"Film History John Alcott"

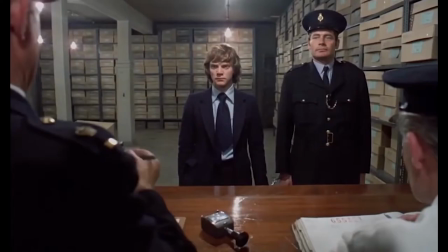[4:06]
There would always be a motivation for where the light was coming from, be it a lamp, fluorescent tube or even candlelight.
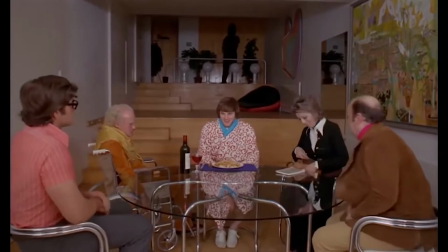[4:12]
He would pay extreme attention to where and how he placed his practicals.
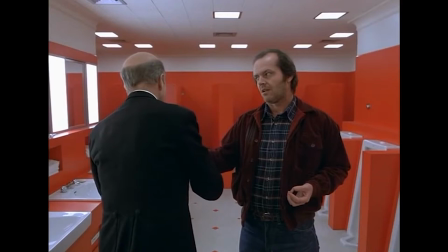[4:16]
When he worked on the Shining, he had each practical installed with dimmers and wired into the set two months prior to shooting,
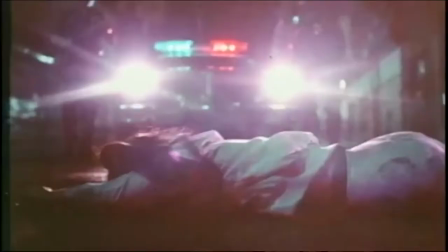[4:22]
giving him as much control over the light as he could get. Even if he didn't have natural light or he couldn't control the practical lights, he make use of the available light to make it work.
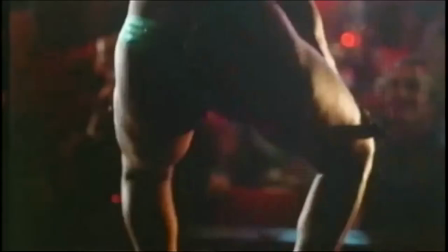[4:31]
You can see this in his work on Vice Squad. He had to light a street at night and instead of using a generator and huge lights like most cinematographers,
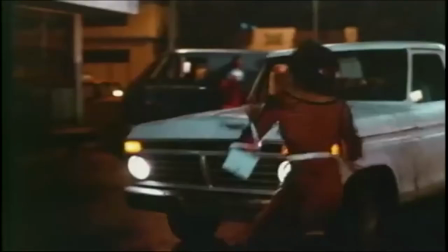[4:39]
he opted to work with the available light instead, using fast lenses and film stock. He even wet the entire street so he could bring his exposure up by bouncing light off the floor.
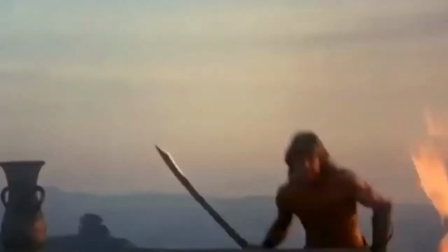[4:49]
It wasn't just lighting that was Alcott's strong point, it also had a vast knowledge of film stock. You can see this in the consistency of his works.
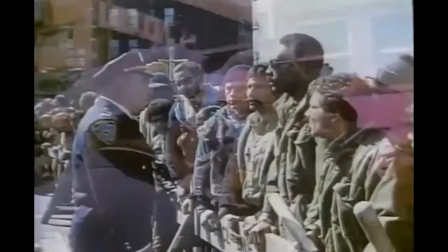[4:56]
He could even keep the contrast ratio he wanted consistent even when shooting in daylight.
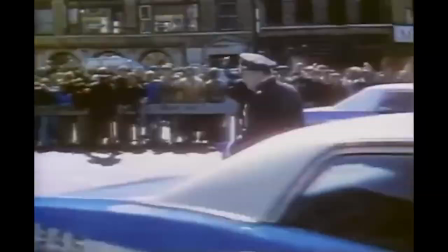[5:01]
To pull off something like this would mean that he had to know the film he was shooting on extremely well and he definitely did.
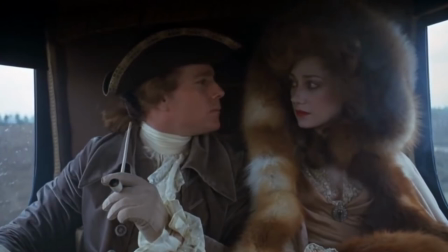[5:07]
Now one can't talk about John Alcott without mentioning Barry Lyndon.
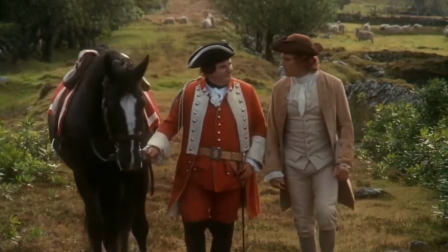[5:10]
The reason I'm dedicating one entire part of my video to Barry Lyndon is that it really is John Alcott's most remarkable work.
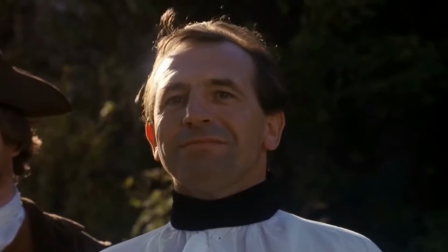[5:17]
If I could only choose one of Alcott's work to analyze, Barry Lyndon would be it. Alcott and Kubrick wanted to make the film look as realistic as possible.
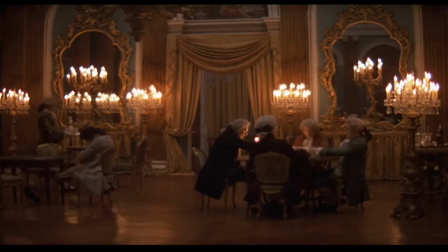[5:26]
Which meant that all of Barry Lyndon's night scenes were lit with candlelight. Yes you heard it right, candlelight. Anyone who's ever attempted cinematography will know that this is nuts. I mean by today's standards it wouldn't be as crazy. Just I mean just grab an a7s and bump up the ISO right? Alright this is the 70s and everything was shot on film stock.
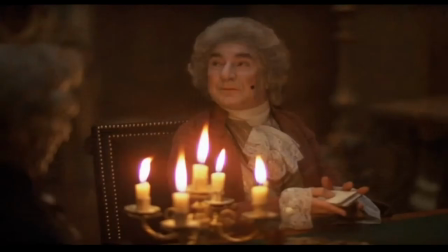[5:46]
Now do you see how crazy this is? Okay moving on from that let me tell you how he did that.
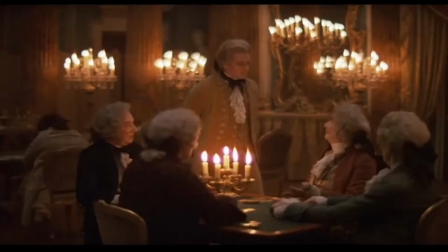[5:52]
He They use an extremely rare lens made for NASA, yeah those guys that go into space.
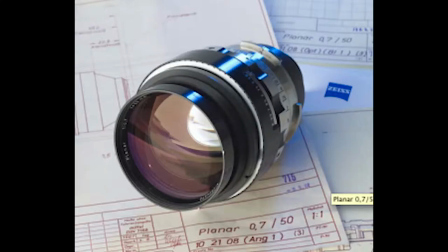[5:57]
Anyways, the lens was used on the Apollo moon landings and it was a Zeiss F0.7 50mm lens.
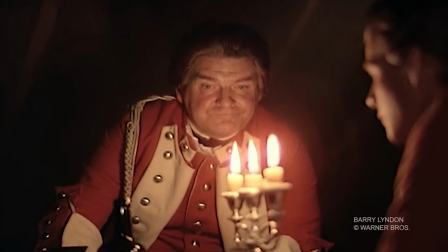[6:03]
Alcott would use this huge aperture to let in as much light as possible, but then there was a problem of pulling focus at F0.7,
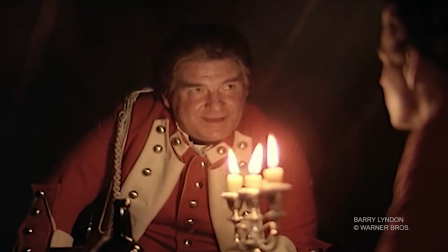[6:10]
which meant that every movement had to be extremely precise and actors had virtually no moving space at all.
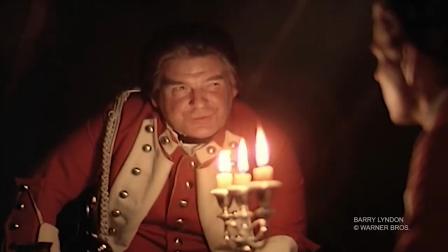[6:16]
We can see here from this clip how little of the actor's face is actually in focus, which goes to show how shallow the depth of field was.
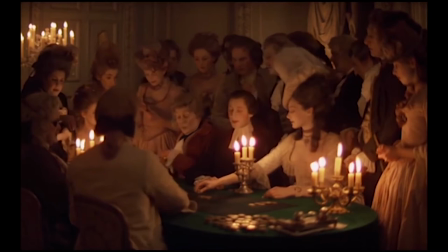[6:24]
So yes,
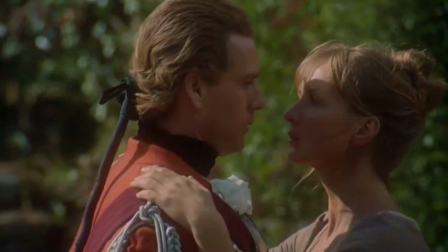[6:25]
it was really really really hard but the results are more than worth it as the candlelit scenes have an authenticity that can never be recreated with any other light sources.
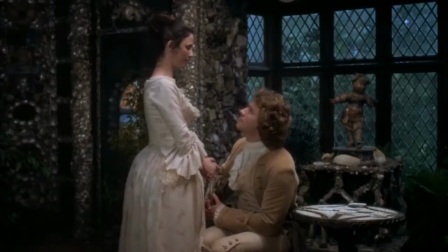[6:34]
But it wasn't just the technicalities that were remarkable on Barry Lyndon. John Alcott worked extensively to recreate the 18th century look on the film.
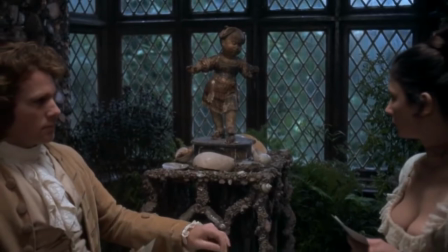[6:42]
Even when it wasn't lit with candlelight,
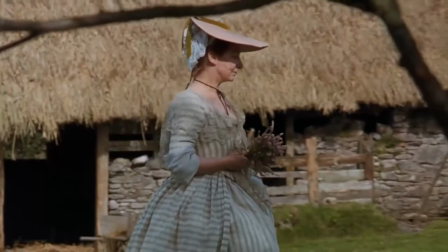[6:44]
the lighting on Barry Lyndon is still phenomenal as John Alcott's extensive study of daylight let him recreate natural daylight perfectly.
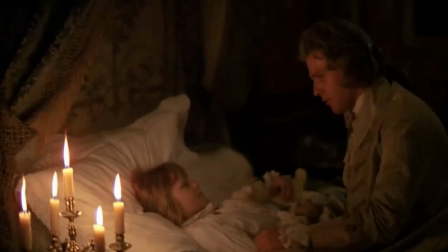[6:51]
You can see it from the shots where daylight just pours through the windows and it looks amazing.
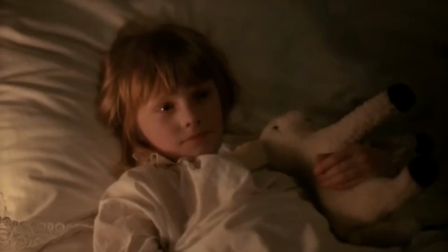[6:58]
He even went so far as to study the work of famous painters.
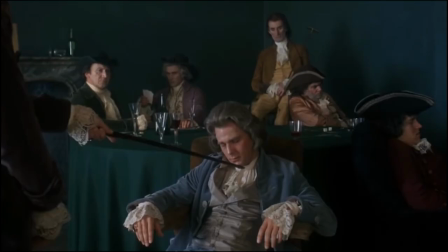[7:01]
He went into English, Dutch and French painters like Thomas Gainsborough, Jean-Baptiste Camille Carrotte and Jean Vautille. Using these paintings as a reference for how he wanted Barry Lyndon to look.
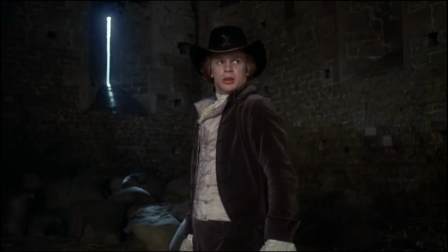[7:14]
All this led to the film looking like a painting brought to life, exactly what Kubrick and Alcott set out to achieve, which is remarkable.
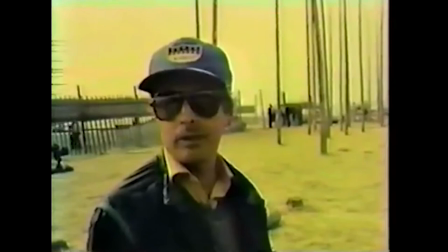[7:21]
To conclude, John Alcott represents a very rare breed of cinematographers, who have a perfect balance of technical and artistic skill.
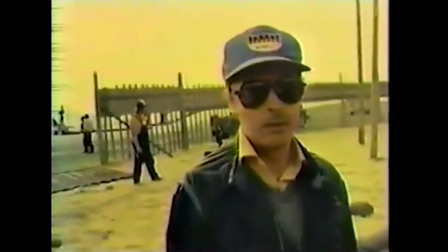[7:29]
His naturalist style and attention to details are traits that every cinematographer should learn from.
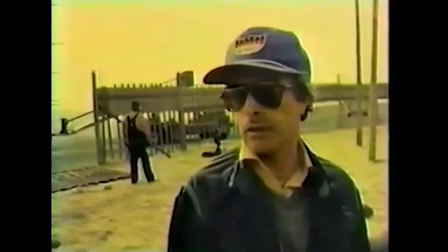[7:34]
John Alcott may not be with us anymore, but his work and impact will live on forever, continuing to inspire people like myself.